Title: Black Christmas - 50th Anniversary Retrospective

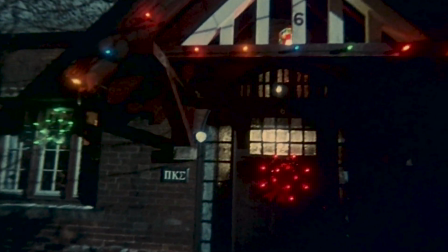[0:00]
Bob Clark's Black Christmas is one of the most integral films in the tapestry of the slasher subgenre, and one of my all-time favorites.
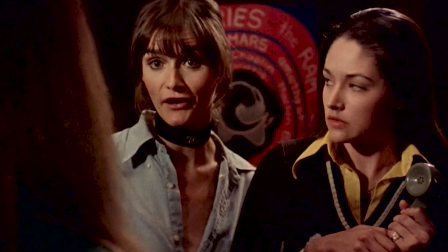[0:07]
So, since it has recently celebrated its 50th anniversary, I felt now is the perfect time to do a retrospective on the film and its legacy.
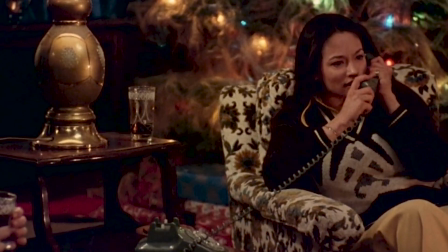[0:16]
If you've never seen the 1974 Black Christmas, I highly recommend you stop the video and go watch it for yourself and then come back here,
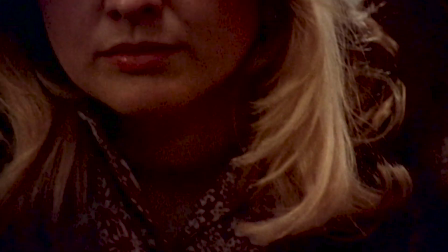[0:23]
especially if you've never been spoiled on anything that happens in it.
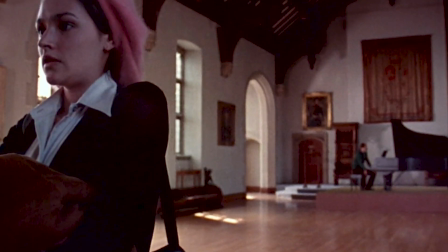[0:26]
I will be going over a brief plot summary in order to highlight my favorite moments and characters of the film, so especially if you're a slasher fan,
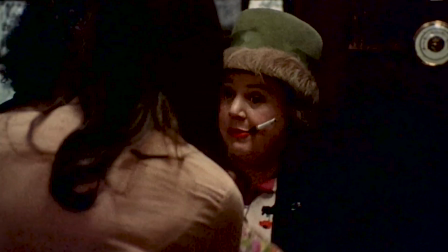[0:33]
you definitely need to take those 98 minutes this holiday season to experience Black Christmas for itself and then come back here to learn some of its
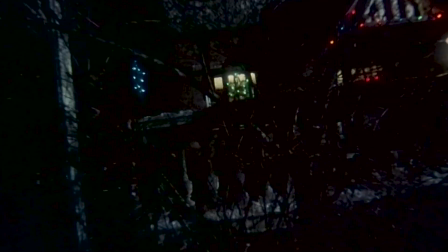[0:41]
history. Famously, the film opens with a POV shot of the mysterious killer lurking outside of a sorority house that he will soon terrorize.
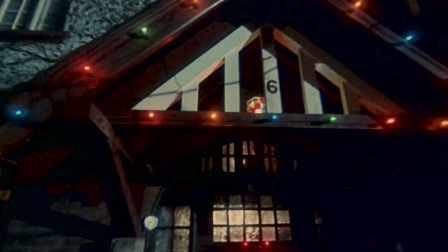[0:49]
This opening is remarkably similar to the opening of John Carpenter's Halloween, which would come out 4 years after Black Christmas.
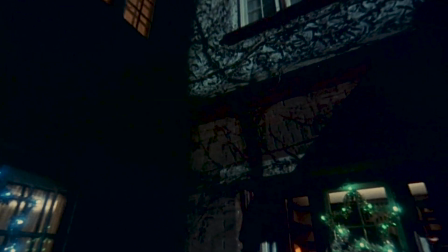[0:55]
However, whether or not the opening of Halloween or Halloween itself was intended as a Black Christmas nod remains debated to this day.
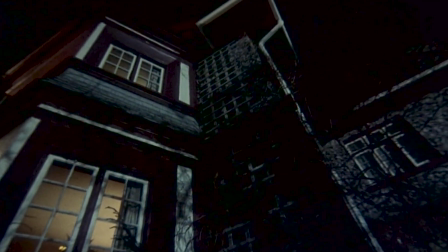[1:03]
Besides that, neither Halloween nor Black Christmas originated the concept of a killer POV shot, but I'm getting ahead of myself, more on that later.
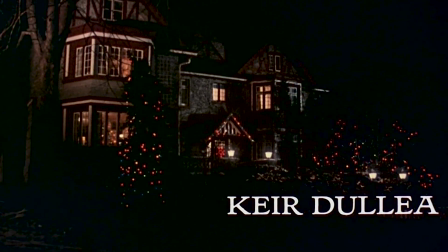[1:11]
The sorority house is decked with the most nostalgic, yet tacky, yet somehow magical Christmas decorations that the film cameras utilized on this set,
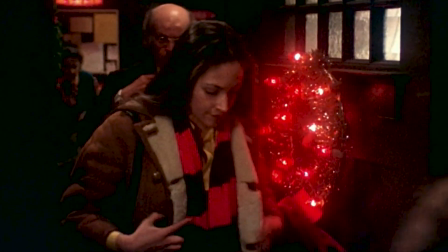[1:19]
and the DP, Reginald H. Morris, they capture these decorations in a way that give Black Christmas tons of texture,
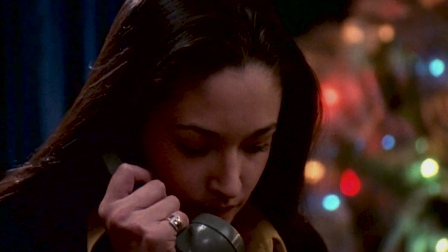[1:26]
personality, and holiday spirit, of course. But one person who isn't exactly in that holiday spirit this year is Jess Bradford,
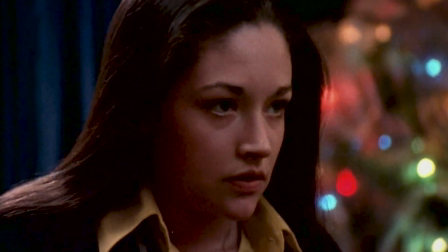[1:33]
who we will later learn has just discovered she's pregnant with a baby she does not want, since she's a career-oriented college student.
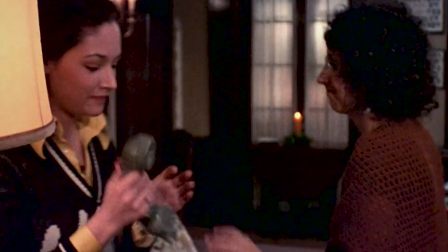[1:40]
Something else that's been getting Jess down are some vulgar phone calls she and her sorority sisters
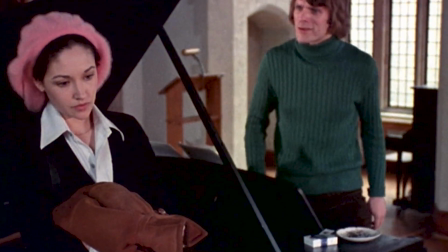[1:45]
have been getting as of late by a mysterious caller who they dub the Moaner.
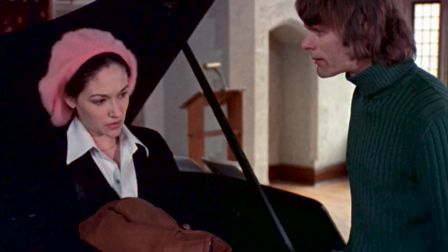[1:49]
Jess is also dealing with a lot of tension coming from her boyfriend Peter, who does not approve of Jess's decision to seek an abortion.
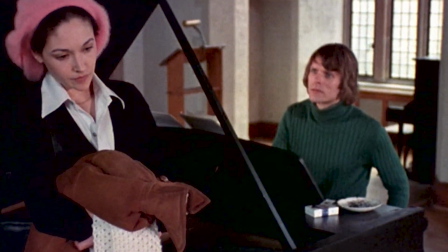[1:57] I'm gonna have an abortion. You can't make a decision like that.
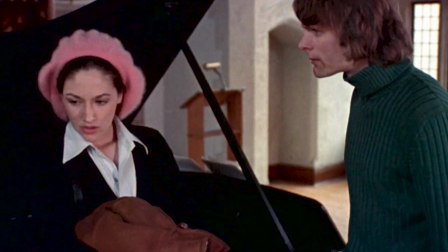[2:03] You haven't even asked me. I wasn't even gonna tell you. Jess, I want us to have a baby.
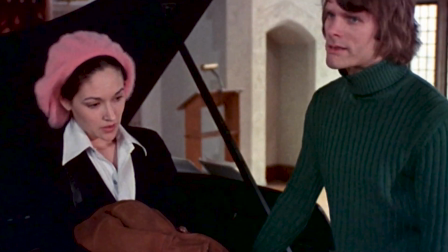[2:14] Peter, I can't. Oh, Christ, Jess. Do you remember when we first met?
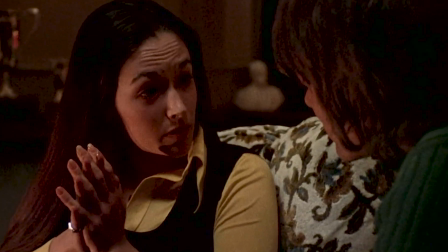[2:20] You told me about your wanting to be a concert pianist. How it was your greatest dream.
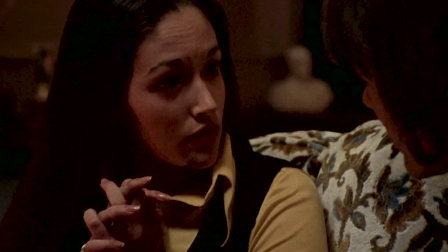[2:27] And I told you about some of the things that I wanted to do. I still want to do those things.
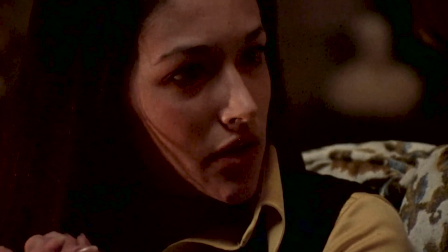[2:37] You can't ask me to drop everything I've been working for and give up all my ambitions because your plans have changed.
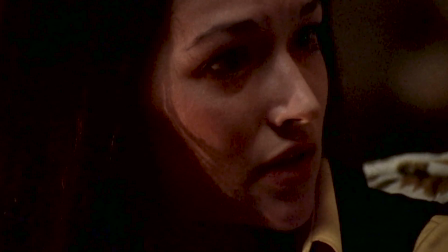[2:43] Be realistic. I can't marry you. Sure you can.
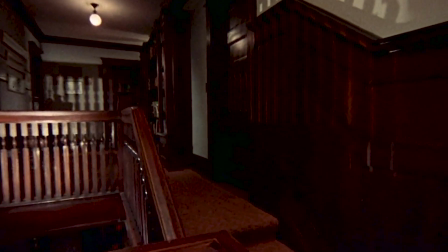[2:48] What does it change?
Aside from the themes of voyeurism that are communicated through even more killer POV shots throughout the duration of the film,
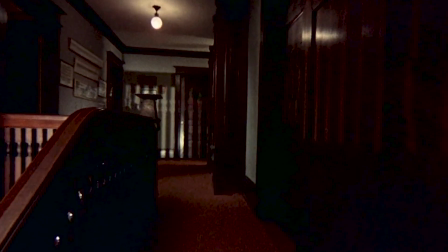[2:56]
another major theme of Black Christmas is, of course, misogyny.
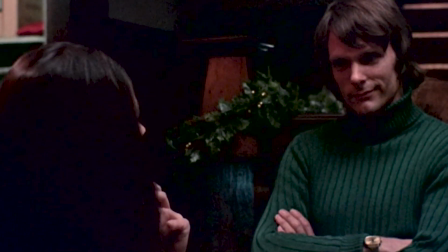[3:00]
In fact, every male character in this film is written to be incredibly dismissive towards the women,
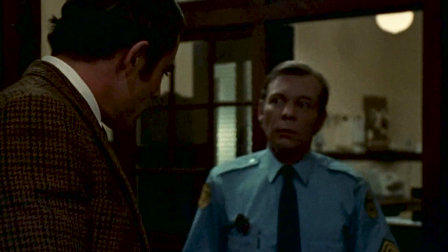[3:05]
and the exclusively male police force don't take the character of Claire's disappearance seriously or any of the other missing girls until it is far too late,
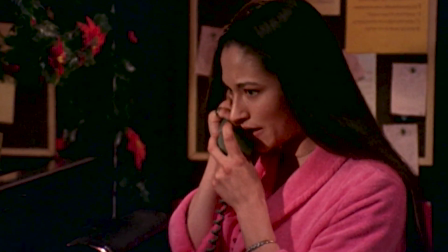[3:13]
and of course the killer is only targeting young women and says abhorrent things to them on the phone.
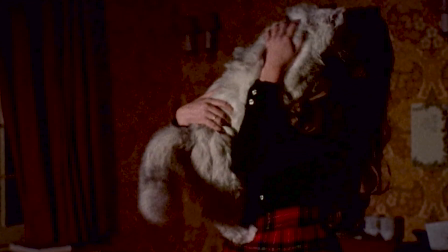[3:20]
To make matters worse for Jess, as time ticks on, her sisters begin to be picked off one by one, each given an iconic death scene on their way out.
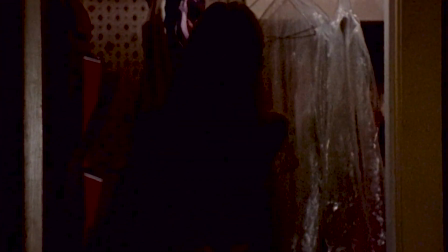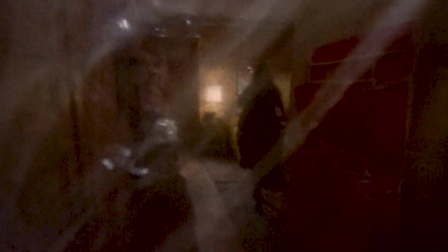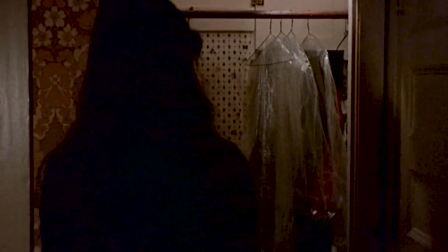[3:43] Claude?
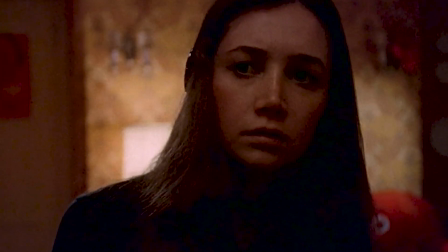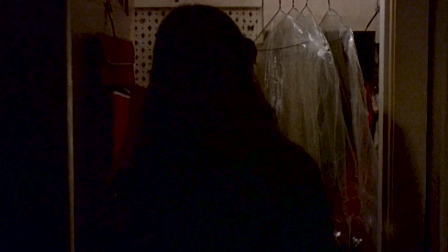[3:51] Who is that?
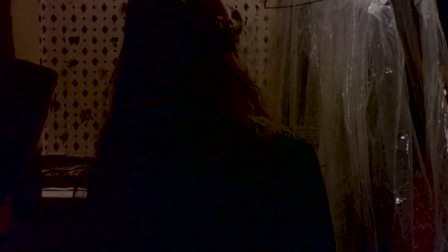[3:57] Who is it?